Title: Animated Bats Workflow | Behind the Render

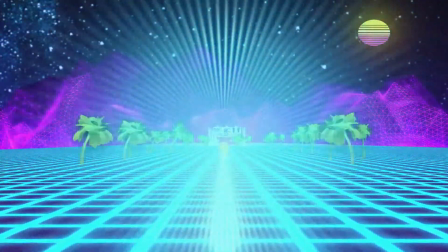5s
Hi, I'm David. In this video, I will go over my creative process of animating the Halloween intro for the MCD network.
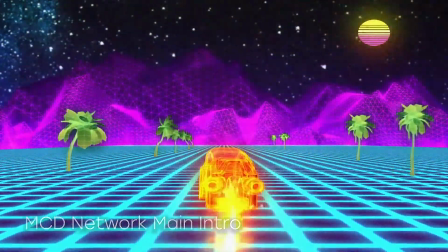12s
I had finished the standard intro for the MCD network, and they proposed creating a variation of the intro for their Halloween content.
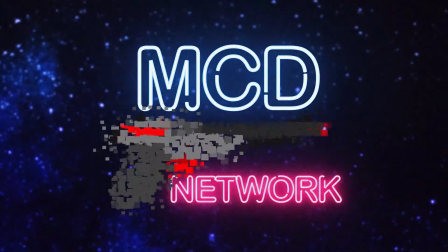20s
Since they had previously brought up making intro variations with different themes,
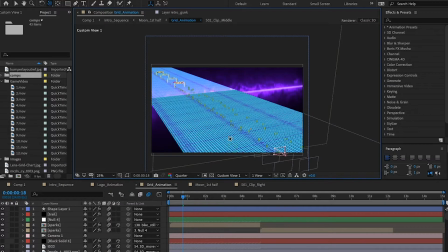24s
I made sure that I had a modular pipeline so I could make changes based on the client's needs.
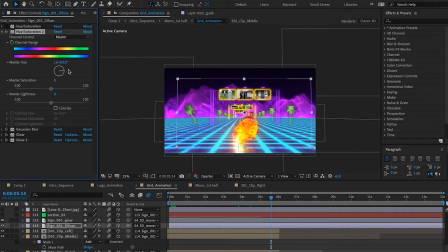30s
The MCD network wanted to incorporate Halloween colors and themes, which I did through hue and saturation controls on the source files.
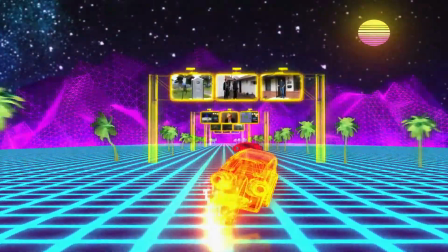37s
They also wanted to change the stationary light cycle to pumpkins.
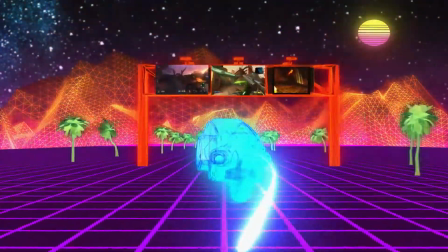41s
This change would be as simple as swapping the source file with the stationary light cycle with the client-approved pumpkin asset.
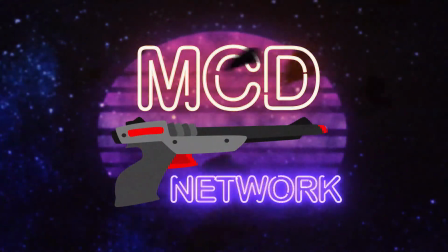47s
I also suggested some artistic changes to use the moon behind the logo with bats flying past the moon,
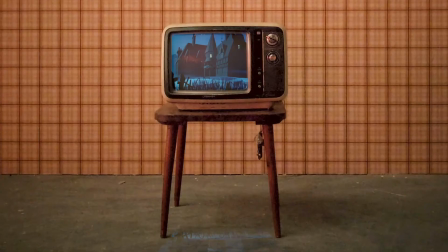53s
kind of like classic cartoon cliches, such as Scooby-Doo.
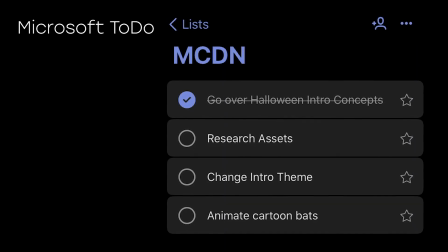58s
With the outline of the client's vision established, I went to work researching the look and assets needed to create the Halloween intro.
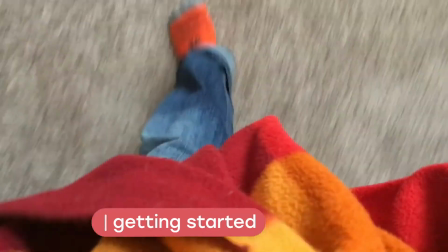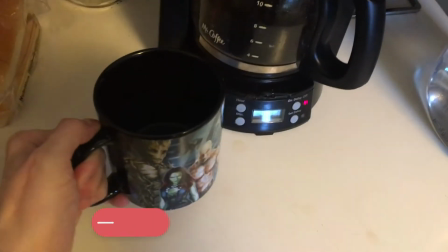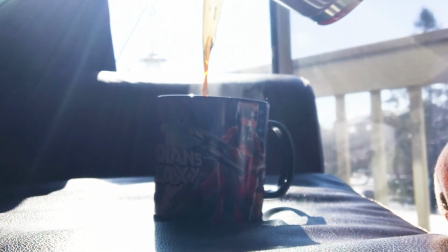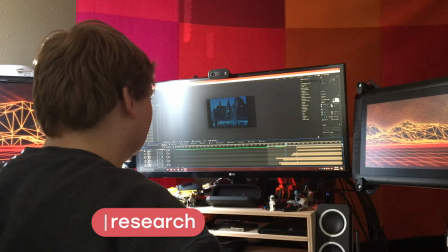90s
I started by looking at older cartoon bat animations and found that the look wasn't quite right.
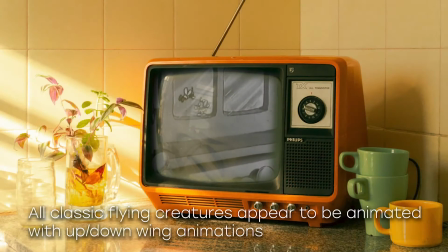96s
Apparently, the classic cartoon bats were animated like cartoon birds with an up and down motion to their wings.
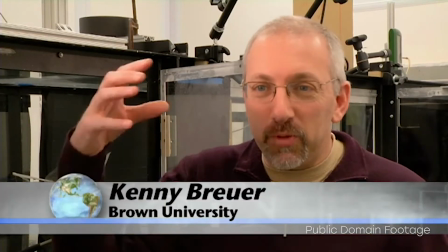103s
Scientists with modern technology and high-speed cameras discovered that bats flap their wings differently than birds.
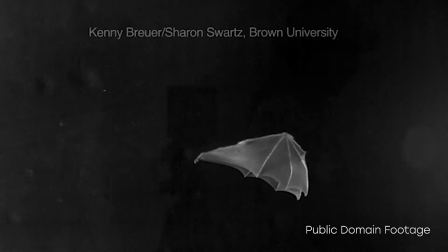111s
So, a generic up-down wing animation would not look good. Now I could pay homage to the classic but inaccurate style.
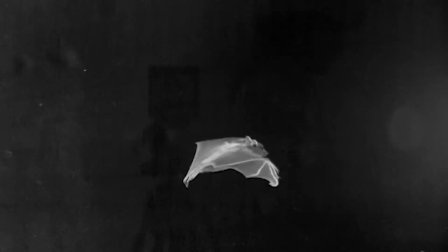121s
I could reference the real bats for my animation. I went for a realistic approach, analyzing reference footage and drawing thumbnail sketches. I needed an understanding of how bats move in 3D space so I could capture the look in my animation.
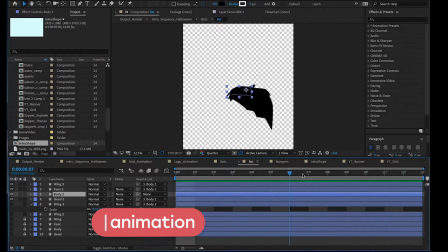136s
The animation needed to loop for my motion graphics pipeline, so thumbnail sketches helped me determine the look and the keyframe poses needed to create the flight cycle.
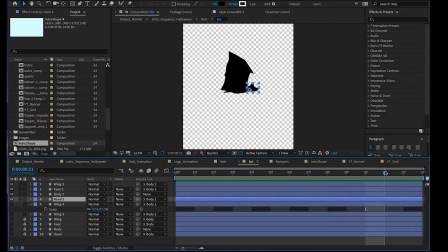147s
Instead of rotoscoping the reference footage, I keyed the bat splines by hand to ensure the silhouette read well in motion. I chose to create the bat as a spline shape in After Effects for greater control of the 2D animation. The effect can be achieved in any program, so After Effects is not always the right tool for the job.
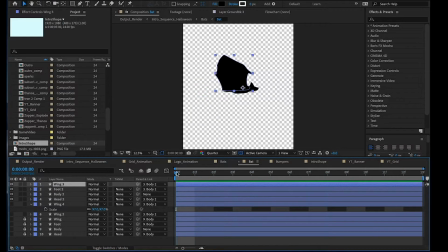165s
I separated the bat splines into key body parts. The wing was animated first as it made up the bat's hands and feet driving the action. Then I animated out from the core. I had to pay close attention to the way that the bat pushes its head down and brings its feet together to push through the air.
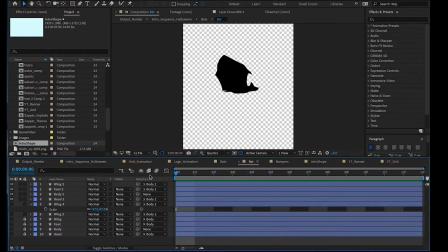183s
Now the bat flight speed was established by using each keyframe as a single frame for the animation. The last frame lines up just before the first frame of the animation to create a flight cycle.
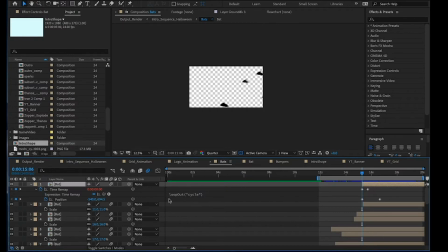196s
In After Effects, I pre-composed the bat animation frames so I could apply a loop time expression to the comp. Once the bat was set up with a flight cycle, I could use it in a particle simulation, or duplicate and key the bat's flight path by hand. The bat particle simulation works great for large swarms or background detail.
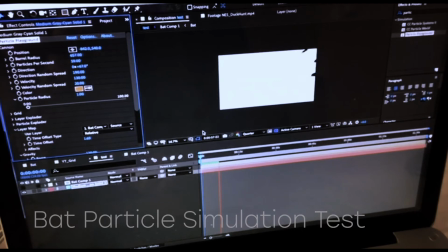215s
And while the particle system of bats was really cool, I opted to set up a flight path across the screen using 2 keyframes.
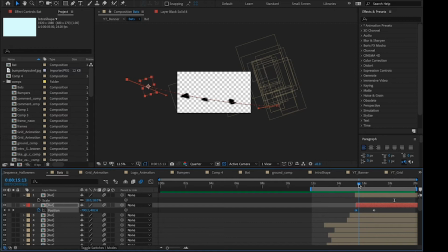222s
And the bat was duplicated and offset in timing and scale. I adjusted the flight path using a Bezier curve for the start and end keyframes, which created a variation of the flight path.
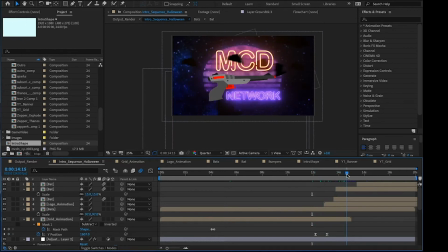232s
I placed some additional bats in front of the logo in a way that did not hinder the viewer from seeing the logo.
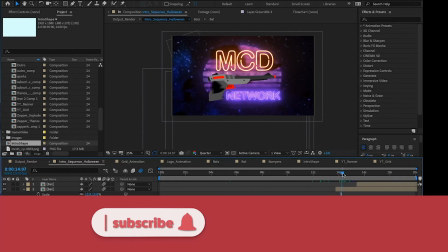238s
With all the bats in place, I sent a rough edit to the client for approval and made slight adjustments as needed.
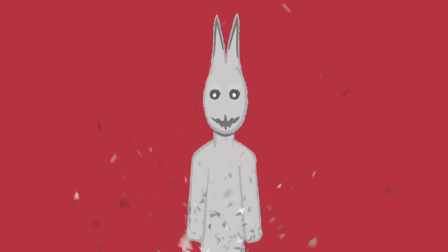247s
Overall, I had a blast creating the motion graphics for the MCD network.